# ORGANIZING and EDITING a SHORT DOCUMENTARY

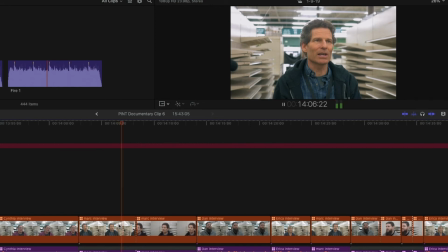735s
So from here you can see it's the straight on angle, then it cuts to the side angle,
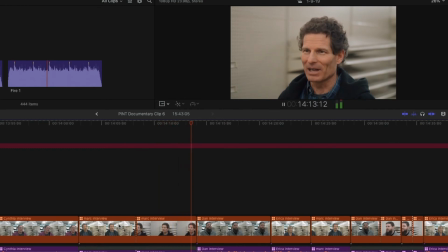740s
and from this part you can see it transition to another person's, the straight on angle, but it doesn't look as weird because you've already seen the side angle,
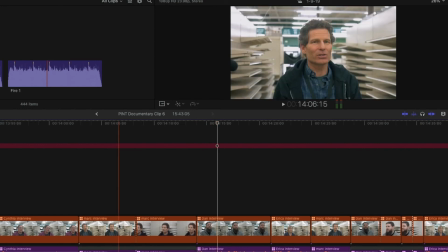749s
so it looks like a different place already. It helps to flow a lot better that way.
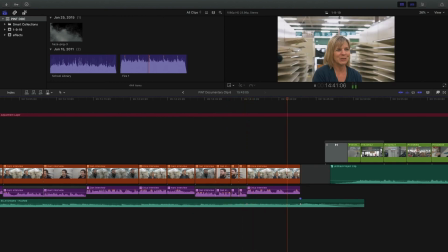752s
So in the documentary we get up to this point and we have our final statement, raise it to the highest point, and boom, we cut out and the music fades out. You would think the documentary is over at this point, but I decided to add a bit of B-roll at the end to give this kind of summarizing feel and hopeful outlook towards the end before the credits.
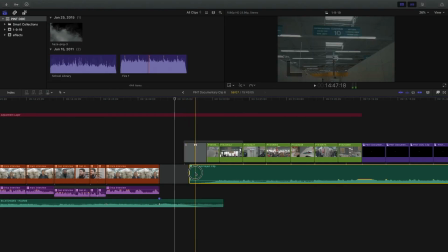770s
So you can see here that I fade out one track and then fade in another music track, as well as fading in visuals,
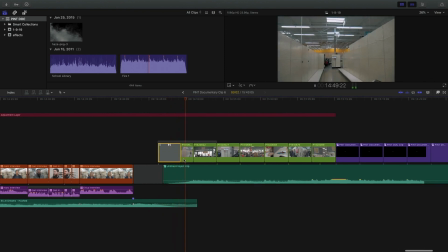775s
and then kind of just do a powerful montage here of the entire
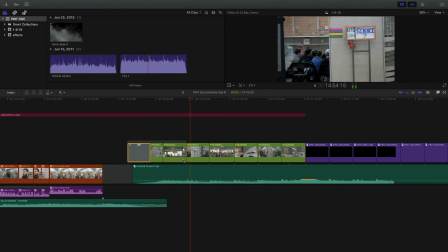780s
environment that these people are in to kind of soak up those last statements that were just talked
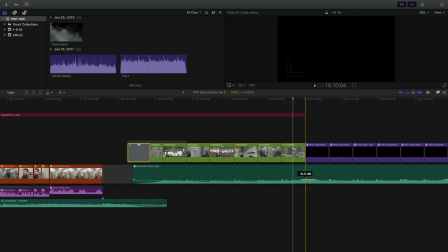785s
about in the interviews. So from here you can see music hits a high point. We're clipping a little bit there, but that's not a big problem. And we hit to credits. So that's basically it. That's my analysis for the short documentary that I made a couple of months ago. Despite having a lot of things in it that I would like to change and wish I would have changed back then, the documentary did get a lot of praise and people liked it a lot, and it helped raise a lot of donations. So that's always a good thing to keep in mind. Despite what you would always change and fix, other people will always see it differently than the person who created it themselves. So for anyone thinking about creating a short documentary, these are the steps that I took to create mine, as well as things that I personally would have done differently. And you can keep those things in mind if you're thinking about doing a project like this one. If you like this analysis but I have no idea what the documentary is talking about, be sure to check it out. I'll leave it linked down below. And that's it for today. If you like this video, be sure to like, share, and subscribe, and I will see you all next time.